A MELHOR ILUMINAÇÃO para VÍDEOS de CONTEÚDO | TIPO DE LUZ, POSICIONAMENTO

Nesse vídeo você vai saber como é importante ter uma boa luz para ter mais qualidade nos seus vídeos. Vamos nessa!
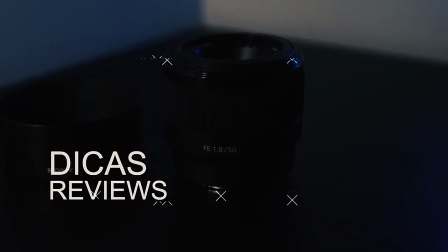Fala pessoal, tudo bem com vocês? Eu sou o Bruno e eu vou falar como você pode posicionar que tipo de luz você precisa ter para trazer muito mais qualidade para os seus vídeos de conteúdo. A foto e o vídeo é feita basicamente de luz, tá? Se você não tiver luz, não vai ter foto e não vai ter vídeo, não vai aparecer nada. Vai ficar aquele todo escuro, não é verdade? Então a luz é o que vai gerar a imagem. Então você precisa se ater, né? Que tipo de luz, posicionamento de luz pra poder trazer mais qualidade pros seus vídeos. A iluminação mais indicada pra gravação de vídeos de conteúdo pode ser pra canal no YouTube, pode ser pro Instagram ou até mesmo pra videoaulas. Geralmente é utilizado softbox, tá? Como esses que eu tô utilizando aqui agora. Ele tem o difusor, então ele traz uma luz bem suave e também você consegue, como ele é no tripé, ele tem ali regulagem, você consegue posicionar ele da melhor forma. E também o softbox traz mais controle para a sua iluminação, você consegue controlar tanto o posicionamento dela quanto a intensidade que ela vai ter na sua cena. Você pode deixar ou afastar o softbox de você ou colocar uma lâmpada mais fraca ou mais forte para compor a cena que você desejar. Vou mostrar aqui agora então como é sem ter esse controle da luz. Vou deixar a luz a mesma configuração que está na câmera. Vou manter essa configuração da câmera e vou desligar o softbox e ligar a luz de teto, a nossa luz comum.
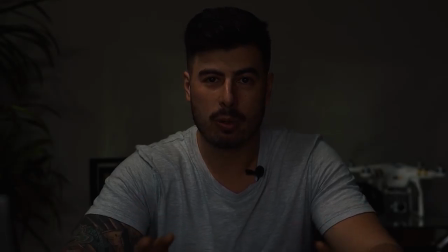Então, é a mesma configuração da câmera, eu só desliguei o softbox e deixei a luz de teto ligada. E olha a diferença que dá. Então, por isso, a luz é muito importante para trazer mais qualidade para os seus vídeos. O básico da iluminação, você precisa ter pelo menos uma fonte de luz principal, que é o softbox que está mais próximo de mim aqui.
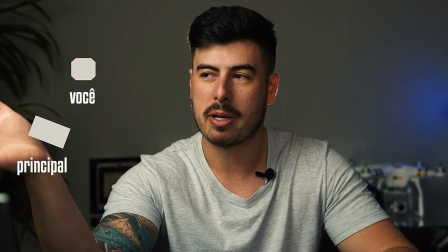Ele está na minha diagonal,
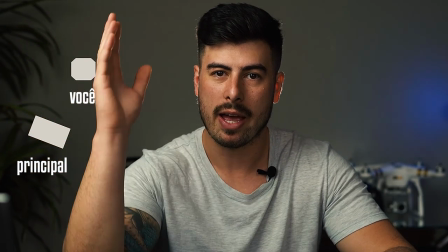mais ou menos 45 graus Um pouco mais alto que a minha cabeça Essa é a luz principal Esse aqui é o requisito mínimo que
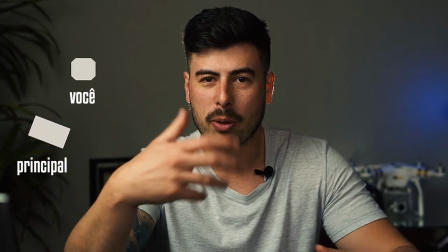você precisa ter Aí você pode ir acrescentando e agregando a sua
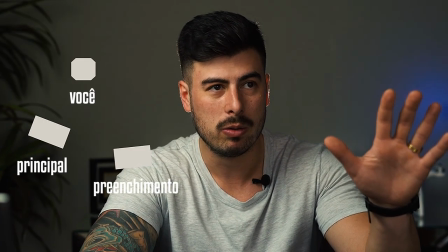iluminação Que é a luz de preenchimento Que fica do lado oposto da
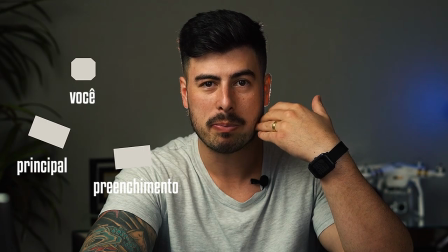luz principal Apenas para dar o preenchimento Tirar o excesso de sombra que fica do outro lado da luz principal
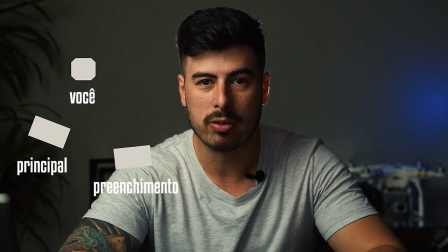Um exemplo Essa é sem a luz de preenchimento Tá vendo como aumentou a quantidade de sombra desse lado?
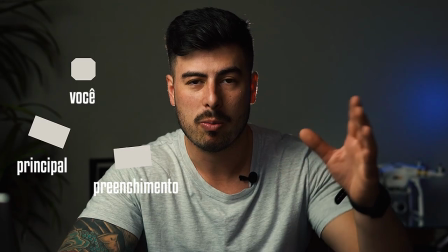Mas mesmo assim daria pra gravar vídeo. Mas se você quiser complementar uma luz de preenchimento, um pouco pode ser o mesmo softbox, tá?
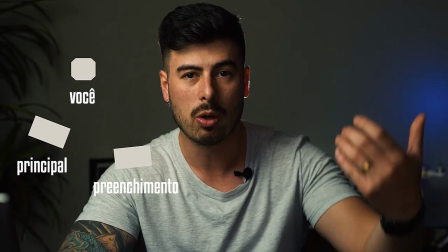Mesma luz, só que mais longe e não tão direcionada pro seu assunto, tá?
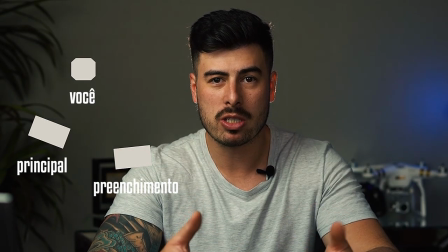Pro seu rosto, por exemplo. E pra complementar ainda mais a sua cena, você pode utilizar mais um ponto de luz. Esse posicionamento de luz é conhecido como iluminação de três pontos, que é a luz de recorte, tá?
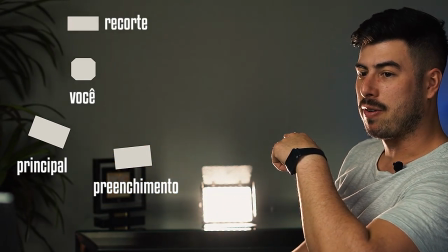É a luz que fica no fundo, ela fica contra,
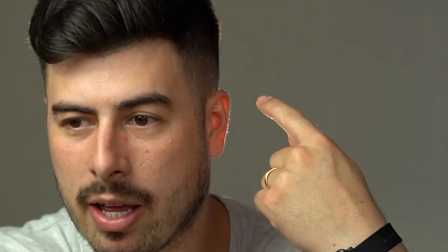batendo nas minhas costas e ela gera essa luz em torno aqui do meu corpo,
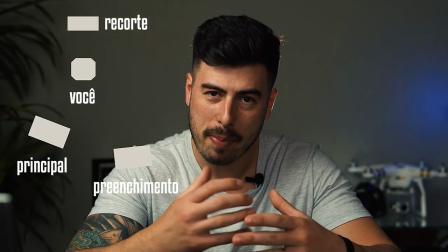da cabeça e do ombro. O que essa luz faz? Ela faz separar o assunto principal, eu no caso, do fundo.
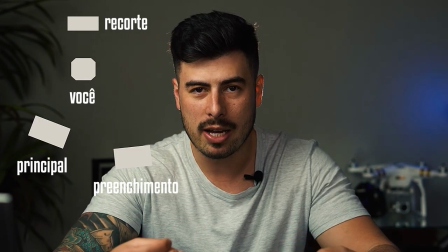Então não é uma luz que vai trazer qualidade em si para o seu vídeo, apenas um complemento. Vou mostrar pra vocês basicamente como tá posicionado essa iluminação pra compor a cena que a gente tá fazendo aqui.
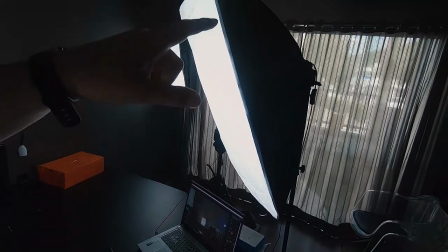Como eu falei, eu tô utilizando o softbox, tá?
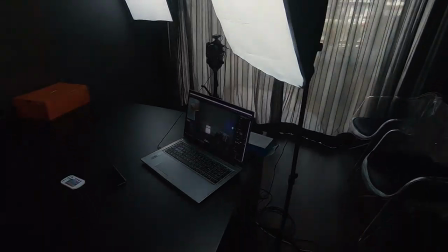Esse aqui, luz principal, ele tá posicionado mais ou menos a 45 graus, tá?
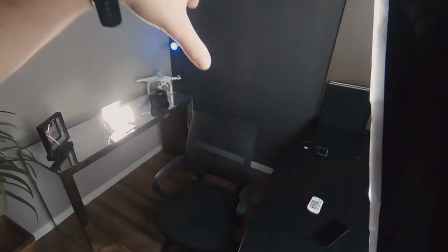Mais alto que a minha cabeça, direcionado pro assunto.
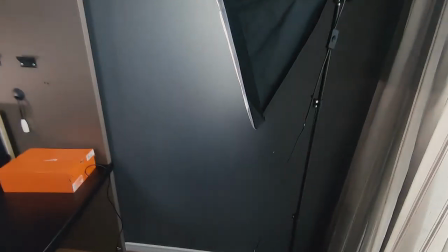E aqui, tem a luz de preenchimento, tá?